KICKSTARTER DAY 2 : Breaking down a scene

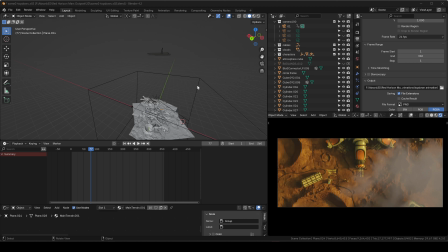0:00 All right, so welcome to this very first day of this special 30-day development content here. And what I want to do for the first day is sort of try to break down a little bit of the first scene that you see on the little teaser.
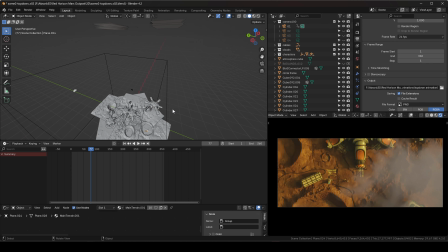0:15 And this is my Blender file. All the 3D animations and all that has been done in Blender.
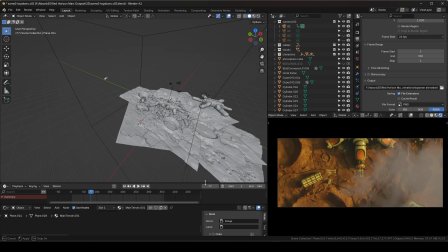0:23 And so what you see here, and I'll go through some of this stuff, not everything,
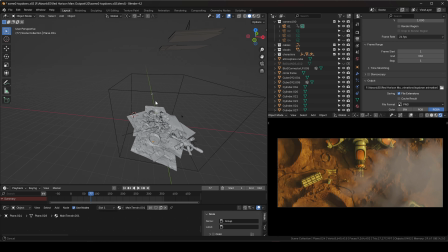0:27 because a lot of this stuff this is a very basic scene, and there's just a few things that I want to go over.
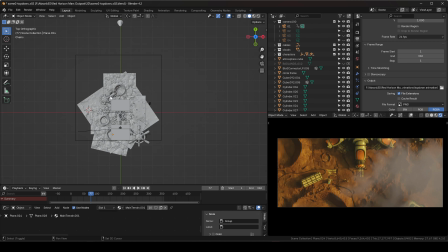0:35 Originally, I really wanted to have a scene that is sort of like looking straight down.
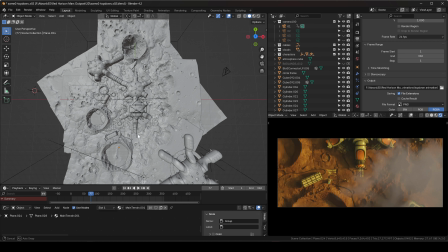0:44 You know, you don't see any sky, and it's almost like coming out of the clouds,
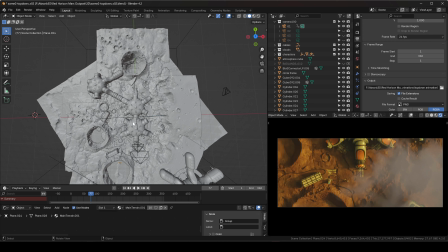0:49 and we can see a little bit, sort of like a glimpse of what this place is, right?
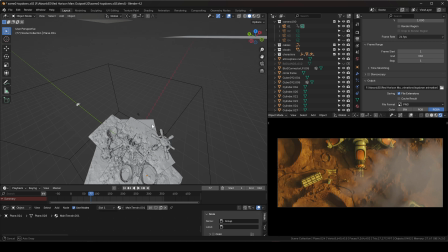0:54 And I was playing a lot with sort of like the top down sort of view, and you can see that I have a couple cameras here.
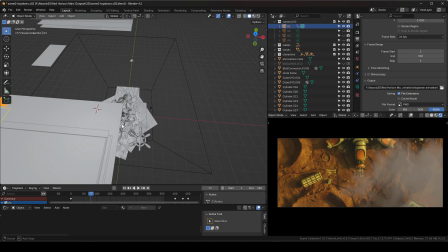1:02 And the reason why I have a few is because I was playing with the uh,
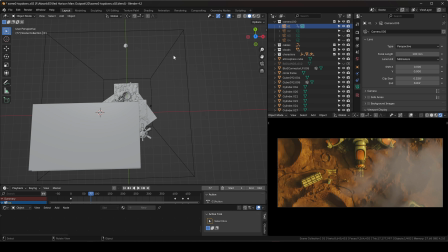1:07 millimeters of the camera, the focal length of it, right? And so right now, if I'm on this view here and I go to press N,
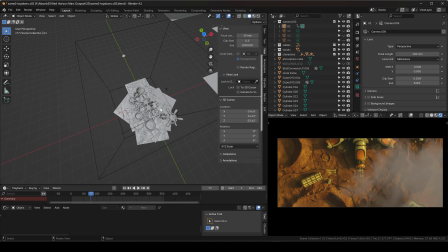1:15 right now this camera has a 19 millimeter, which is a wide lens, and so that's why you can see that. You know, if I go to the top here, you can see a little bit of distortion on some of these lines here on the edge, right?
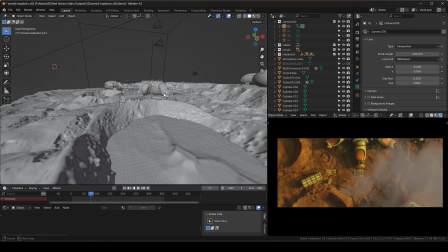1:29 And the perspective is like really pushed, so I can see a lot of the scene, right?
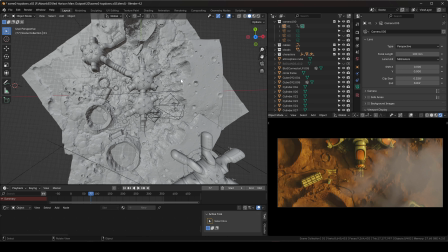1:34 And so if I go to the top view like this, you can see that it's sort of like warped on the corners here.
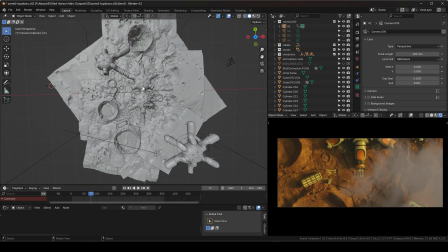1:41 And that's not really the view that I wanted, right?
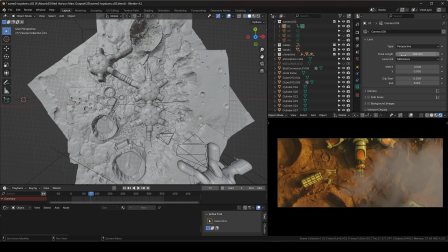1:44 And so I experimented with a few, but I ended up going with a 100 mil, which is more of a narrow lens. And what that does is it sort of flattens the image the higher the number, right?
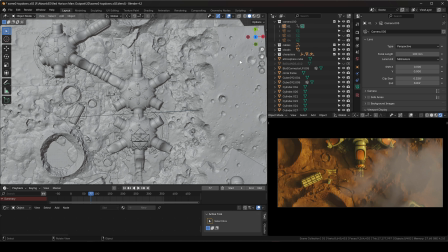1:58 And so now you can see that we see less, of course, but the distortion we don't see anymore.
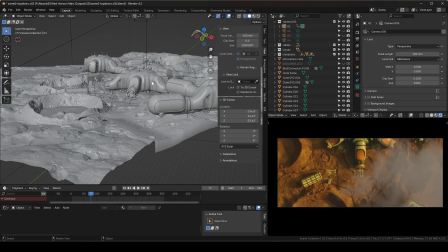2:06 And so, like, for example, if I go more into a perspective, you can see that it looks quite different, right?
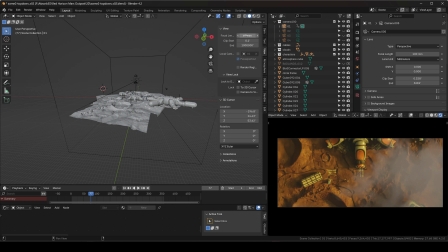2:13 Things look a little bit closer to each other, looks a little bit flatter than if I was on 19 mil.
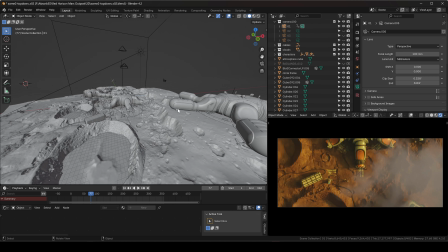2:18 I zoom in, and now you can see a way bigger push difference between here.
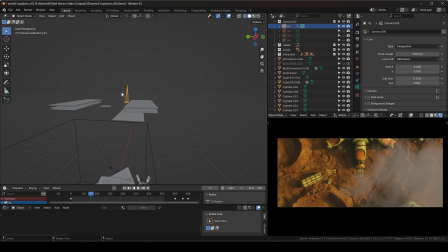2:24 And so I ended up with a 100 mil camera, and that's why you can see that it's really high up here, right? And if I move the animation, you can see that it's sort of like moving. It's a very simple animation, just on the y-axis, just moving from one point to another.
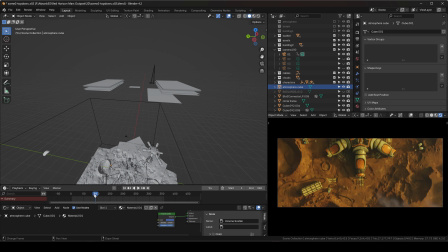2:41 And so uh, I just set up how much I wanted of the scene to see, and how far from the buildings. And this seemed like a pretty good distance that we can see a lot of the terrain, some of the buildings, and maybe some of the stuff around the buildings, right?
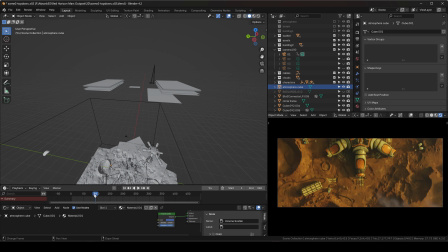3:00 And you can see that we got some work in progress characters, sort of like walking and moving around. Now, originally I had a different animation for a camera going around this empty, but that's for a different shot.
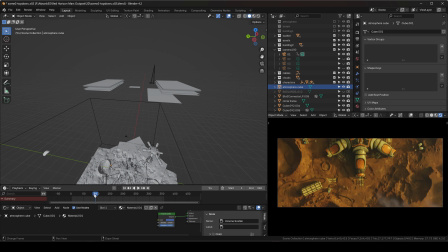3:21 And so that's sort of how I set it up. And I use all the simple assets that you get from the kit, just some of the terrain stuff, which we'll talk about this week as well, how to create them, and sort of put them together. And I sort of built my scene based on the particular shot, right?
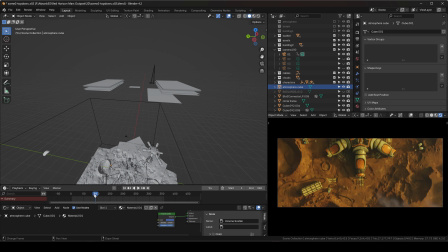3:40 And so I'm not too worried about what happens outside of the frame of the camera. I'm mostly concerned about what I see and how I see it here on the actual shot. So if I go a little bit higher here on the number, closer, right?
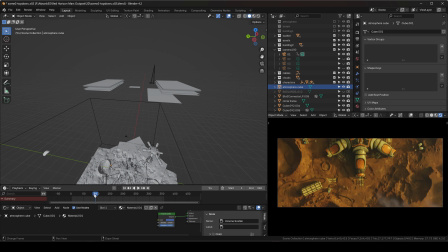3:57 I set up my lighting and I start seeing, okay, this sort of crater looks kind of cool here, and I put up a couple more here. I want to have some sort of like edge.